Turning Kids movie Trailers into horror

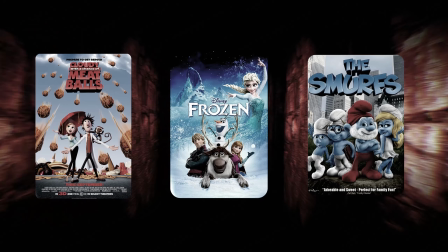(0:00)
I'm taking trailers of popular kids movies and recutting them to look like horror movies. In this video, we are starting with one of the most famous and successful franchises in the world, Frozen.
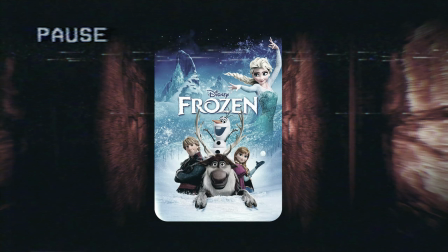(0:08)
And for the 4 people that haven't seen this movie yet, here's a quick plot summary. Frozen is about 2 princess sisters, Elsa and Anna.
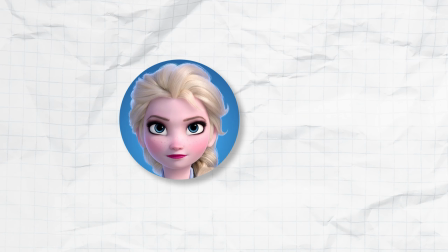(0:15)
Elsa has ice powers, accidentally zaps Anna in the head as a kid, and the parents decide the best solution is just locking Elsa in a room for like 15 years.
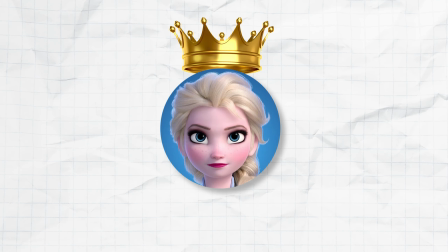(0:22)
Great parenting. Anyways, Elsa becomes queen, immediately freaks out, and runs off to build an ice castle in the mountains.
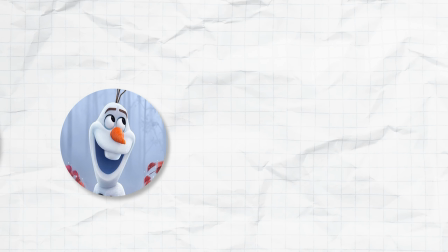(0:28)
Anna chases after her with this random guy, his reindeer, and a talking snowman named Olaf. Okay, so now that we're all on the same page, let's make Frozen into a horror movie.
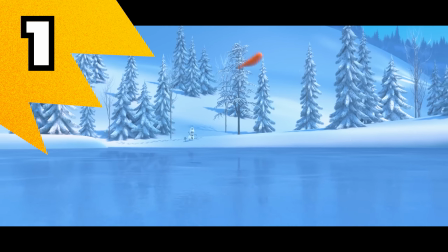(0:37)
First, I downloaded all the trailers I could find. The teaser trailer is basically just a solid minute of slapstick humor, the reindeer and Olaf fighting over his nose.
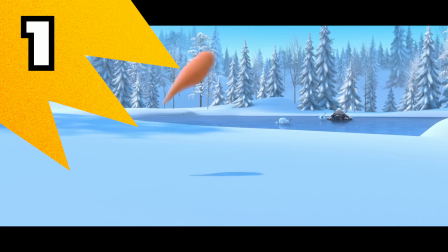(0:46)
While this type of sequence doesn't typically show up in horror films, I could still find a few shots of the snowman literally stabbing himself.
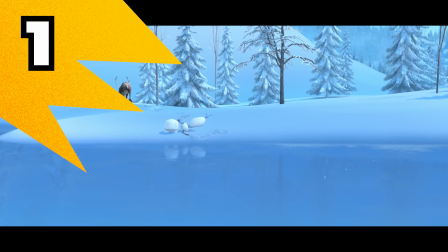(0:53)
In the original trailer, it's played for laughs, but I think with the right amount of horror music in the background, it could work as a genuinely scary moment.
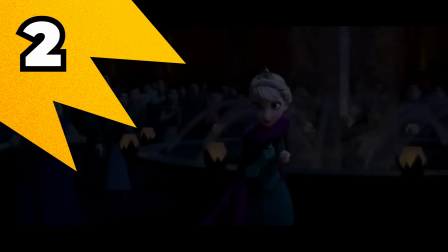(1:01)
Now, the second trailer focuses on Elsa, which turned out to be really helpful because it features this very menacing narrator.
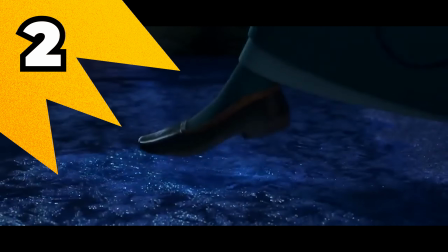(1:08) In Arendel's fair kingdom, a ruler did appear.
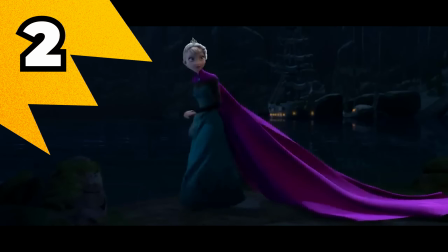(1:12)
I assume they were going for an "is Elsa actually evil" and the villain of this movie narrative for the marketing.
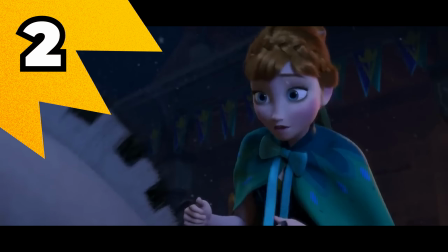(1:18)
In the real movie, of course, it turned out to be completely wrong, but in our version, we are going to lean into that hard.
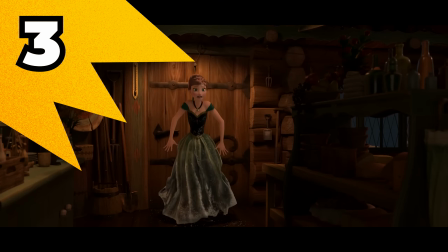(1:23)
The third and final trailer is back to the happy and funny vibe of the first one. However, it still has plenty of scenes that can be reworked into something scary.
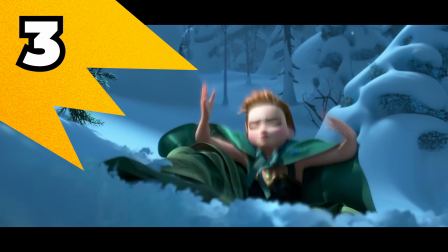(1:31)
For example, at the end of the trailer, they make this joke.
I can't feel my legs!
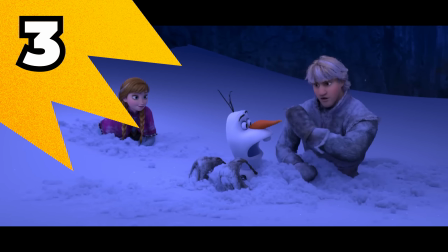(1:36) I can't feel my legs! Those are my legs. Oh, hey, do me a favor, grab my butt!
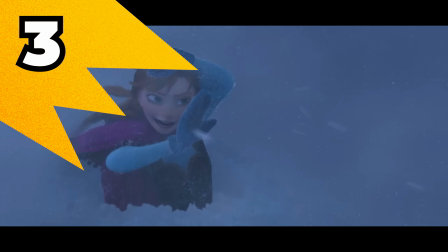(1:43)
Which is a funny and mostly innocent little joke, if you actually plan on showing the second half of it.
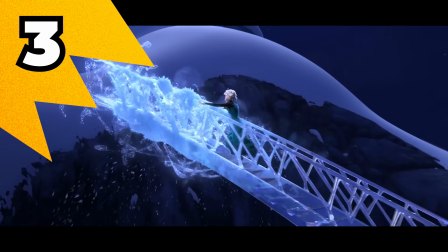(1:49)
Which, spoiler, I don't.
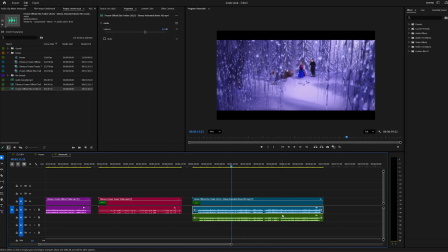(1:51)
After importing all 3 trailers into my editing software, I gave each one its own color and started cutting out the scenes I thought would work in a horror movie context.
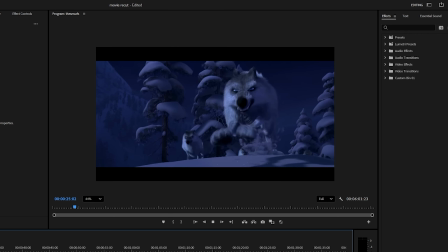(1:59)
I found quite a few shots from these chase scenes with wolves. Now, of course, in the actual film, they very politely pull on the main character's clothes,
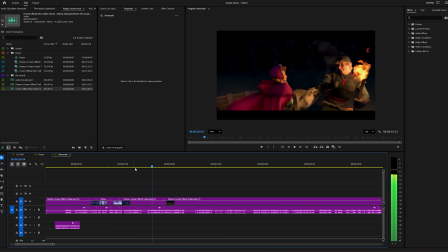(2:07)
but in my version, I think a bit of blood could really change the vibe of this scene.
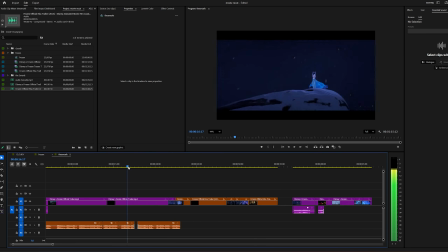(2:12)
After arranging everything in an order that made sense, I added an adjustment layer on top and color graded the entire thing.
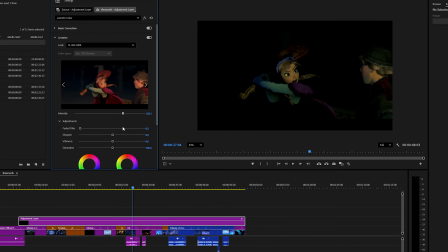(2:17)
Which in this case really just meant making everything a lot darker. Now it's time for the fun part, adding the blood.
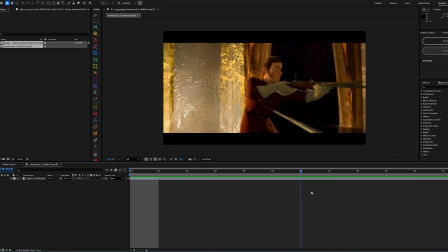(2:24)
First up, I found this scene of a random guard being pinned to the wall by icicles from Elsa.
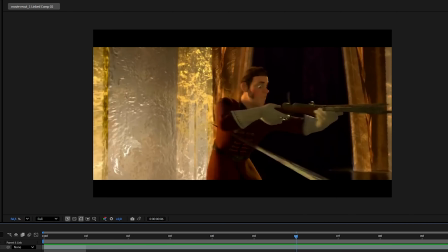(2:29)
Now, because it's Disney, of course these icicles only hit the guard's clothing, but with a simple blood splatter, we can make it look like he's being impaled.
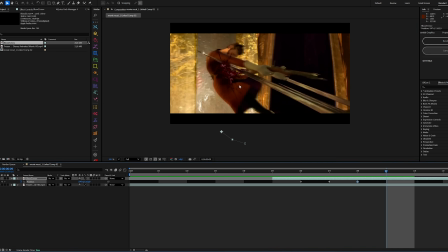(2:36)
I then tracked the blood splatter with the movement of his body and added a second layer on top to give it a bit
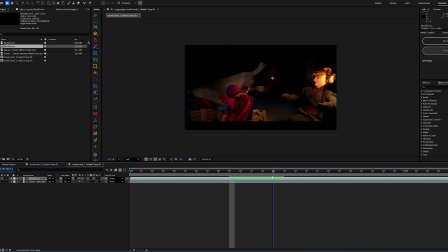(2:41)
more volume. The second scene was Anna hitting the wolf with this instrument thingy.
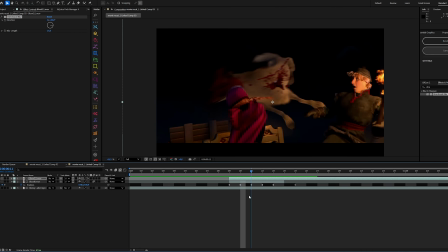(2:45)
I basically did the same thing as in the first scene, just tracked the blood along the wolf's face and adding a bit of motion blur.
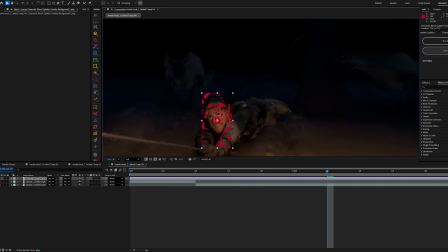(2:51)
Now for this scene of the guy being basically ripped apart by wolves, I really wanted it to look like he was badly injured.
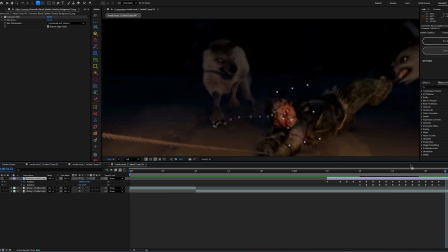(2:58)
So I keyframed this layer of blood across his face, added a blur, and then masked it out.
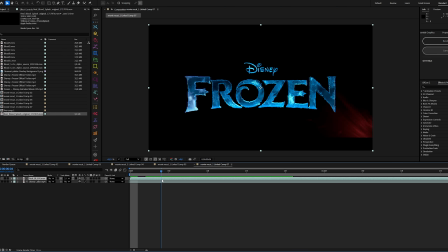(3:02)
The only thing left to do was the title screen. For this, I wanted to stay consistent and keep the blood theme going.
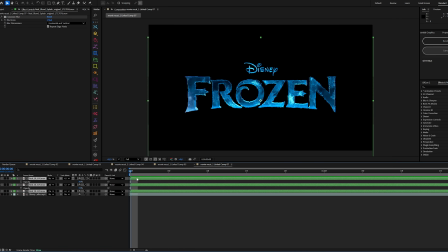(3:07)
So I found this very violent blood splatter across the screen effect. And honestly, perfect.
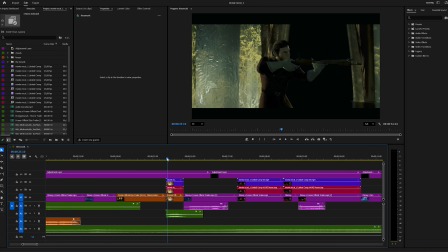(3:13)
After I was happy with the overall flow and look of the trailer, I started working on the sound design.
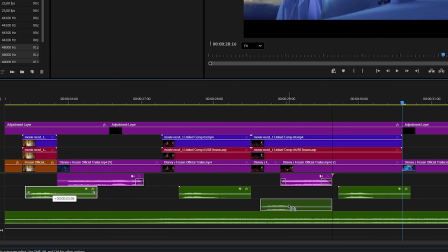(3:18)
Okay, I think it's a bit of a reach to call it sound design. All I did was add a splash sound effect every time blood appeared on screen.
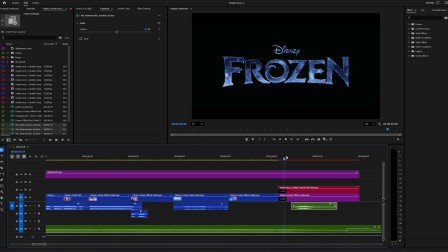(3:24)
I also found a piece of music that fits both the scary, dark vibe and the more violent slasher energy I was going for in this trailer.
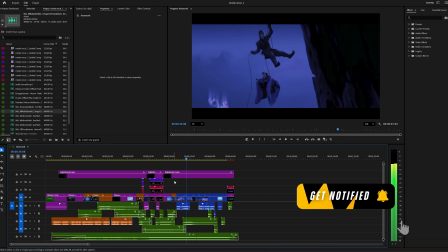(3:31)
And with that, I'm done. So let me present to you Frozen as a horror movie.
In Arendel's fair kingdom, a ruler did appear.
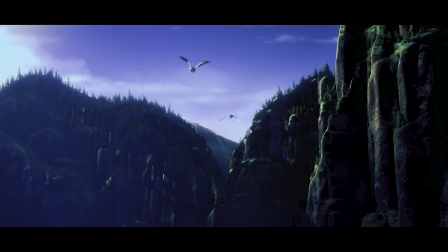(3:42) Born with a secret power so great, alone she stayed in fear.
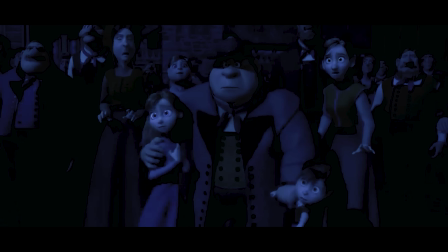(3:48) Although the force was hidden, one day she let it go, and all the land was covered in eternal ice and snow. Wolves!